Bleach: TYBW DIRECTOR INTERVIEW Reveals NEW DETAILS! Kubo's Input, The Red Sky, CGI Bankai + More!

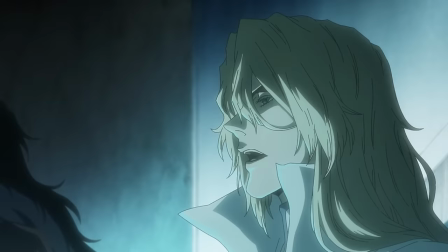[3:54]
Moving on, Taguchi next discusses Hashwalth, or specifically a particular aspect of his character, and how it ties into Yuhabark, saying,
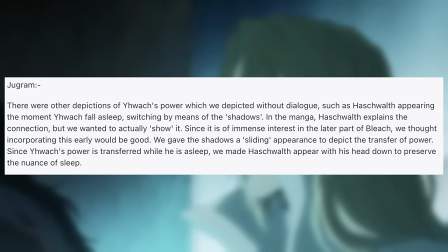[4:02]
There were other depictions of Yuhabark's power which we showed without dialogue, such as Hashwalth appearing the moment Yuhabark fell asleep, switching by means of the shadows. In the manga, Hashwalth explains the connection, but we actually wanted to show it.
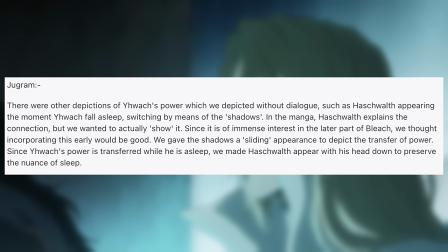[4:17]
Since it is of immense interest in the later part of Bleach, we thought incorporating this early on would be good. We gave the shadows a sliding appearance to depict the transfer of power.
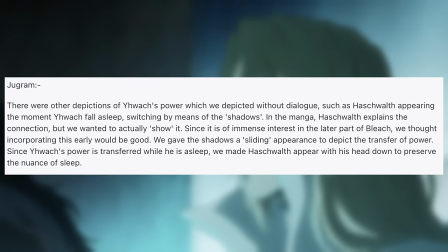[4:30]
Since Yuhabark's power is transferred while he is asleep, we made Hashwoth appear with his head down to preserve the nuance of sleep. So yeah, this was a cool addition. Hashwoth quite literally teleporting into the throne room in place of Yuhabark,
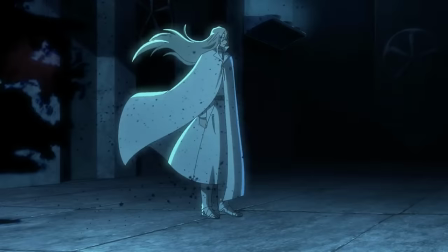[4:46]
while Yuhabark himself seemingly melts into the shadows and disappears as the two trade roles come nightfall. This is the kind of creative liberty that makes sense for the anime to take and it's great to get the rationale behind it as it is quite a substantial change.
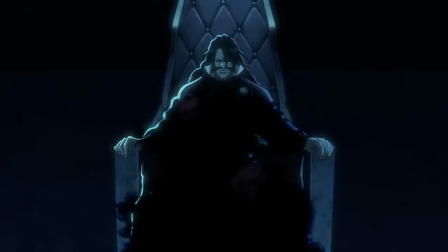[5:02]
But with Taguchi noting the importance of the concept to the latter half of the arc, I suspect this isn't the last time we've seen this little maneuver and it's definitely smart to actually show that transfer of power in a physical,
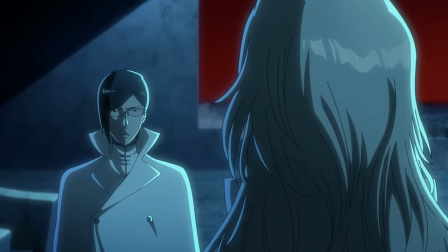[5:15]
tangible way rather than just have Hashwalth espouse it to Uryu. Plus, speaking of Uryu, having him there helps too. He acts as the audience surrogate, as neither he nor we have any idea what we just saw, really.
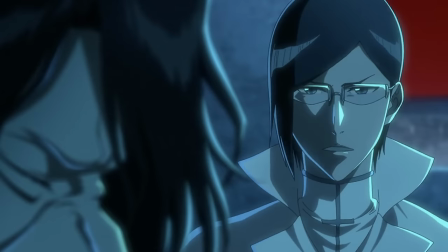[5:30]
I guess it helps to emphasize that, yes, this is a literal swapping of places between the ruler and the one who comes to wear the mask of the ruler at night. Here's hoping more continues to be done with Hashwalth's character in the coming parts, helping us to get more insight into him.
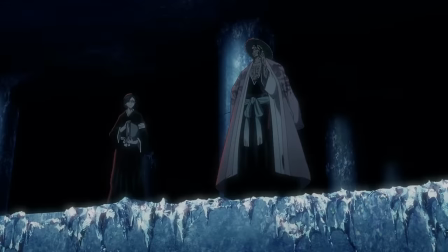[5:47]
Next, Taguchi says,
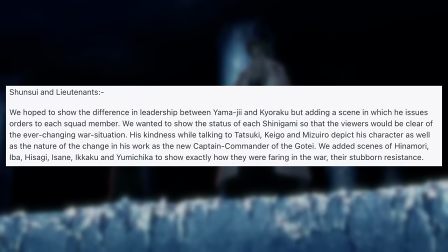[5:49]
We hoped to show the difference in leadership between Yamaji and Kyoraku by adding a scene in which he issues orders to each squad member. We wanted to show the status of each Shinigami so that the viewers would be clear of the ever-changing war situation. His kindness while talking to Tatsuki, Kego,
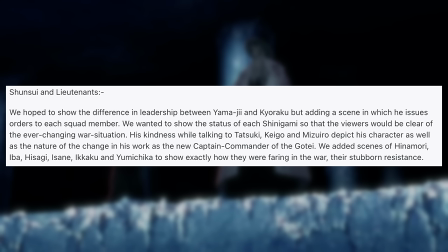[6:06]
and Mizuiro depict his character as well as the nature of the change in his work as the new captain commander of the Gotei. We added scenes of Hinamori, Iba, Hisagi, Isane, Ikaku and Yumuchika to show exactly how they were faring in the war and their stubborn resistance. Regarding Kyoraku I think they managed to capture that fairly well.
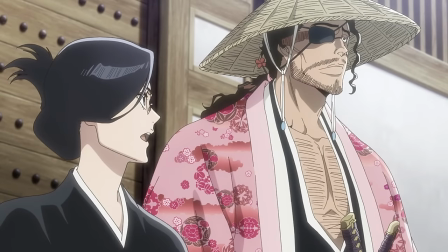[6:27]
To be honest I think the source material already does a great job of highlighting the different leadership styles and that's only going to become more apparent in the next couple of parts but yes adding the extra scene of Kyoraku conversing directly with the Gotei 13 over the phone which is the scene I
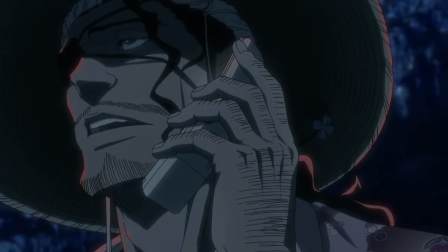[6:42]
assume he's referring to was a nice touch. I remember wondering if that was going to lead anywhere and it never really does but knowing there's a real reason for it being there is certainly nice and lends it some extra weight. Moving on though Taguchi mentions how they tried to focus in on the other Shinigami officers spread out across
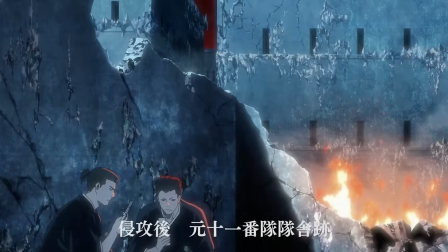[6:59]
the battlefield characters like some of the vice captains for example and that's certainly was noticed. I've always said that one of the best aspects of the Thousand Year Blood War arc is how much it feels like an actual war in
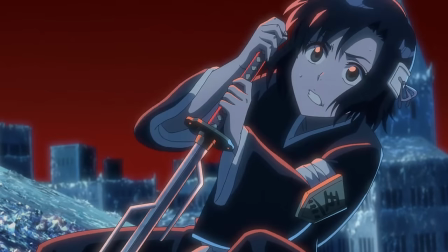[7:11]
comparison to the battle with Yaranqa and a huge reason for that is seeing the foot soldiers in action, seeing characters spread out all over the place, fighting their individual battles both big and small and so the addition of these extra scenes was both noticeable and appreciated.
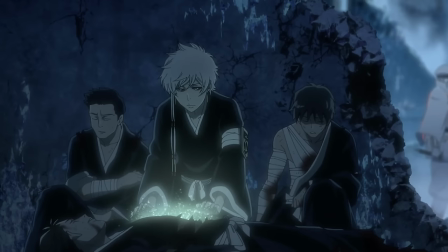[7:28]
Characters like Iba got absolutely nothing to do in the original story even if he gets just one additional shot here where he's clashing with a soldat at least we know he's actually engaged in battle.
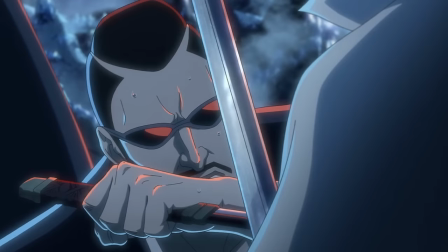[7:40]
Up next we have easily the biggest insight of them all. Essentially Taguchi breaks down the team's approach to Ichigo and his story during part two as of course
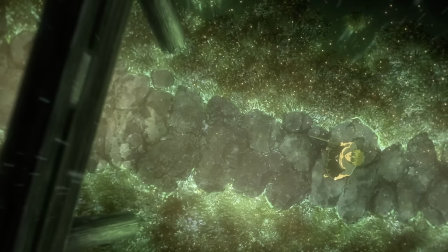[7:50]
Ichigo had not only some new scenes but essentially a brand new storyline to contend with. I'll read the entire answer and then we can break it down into sections.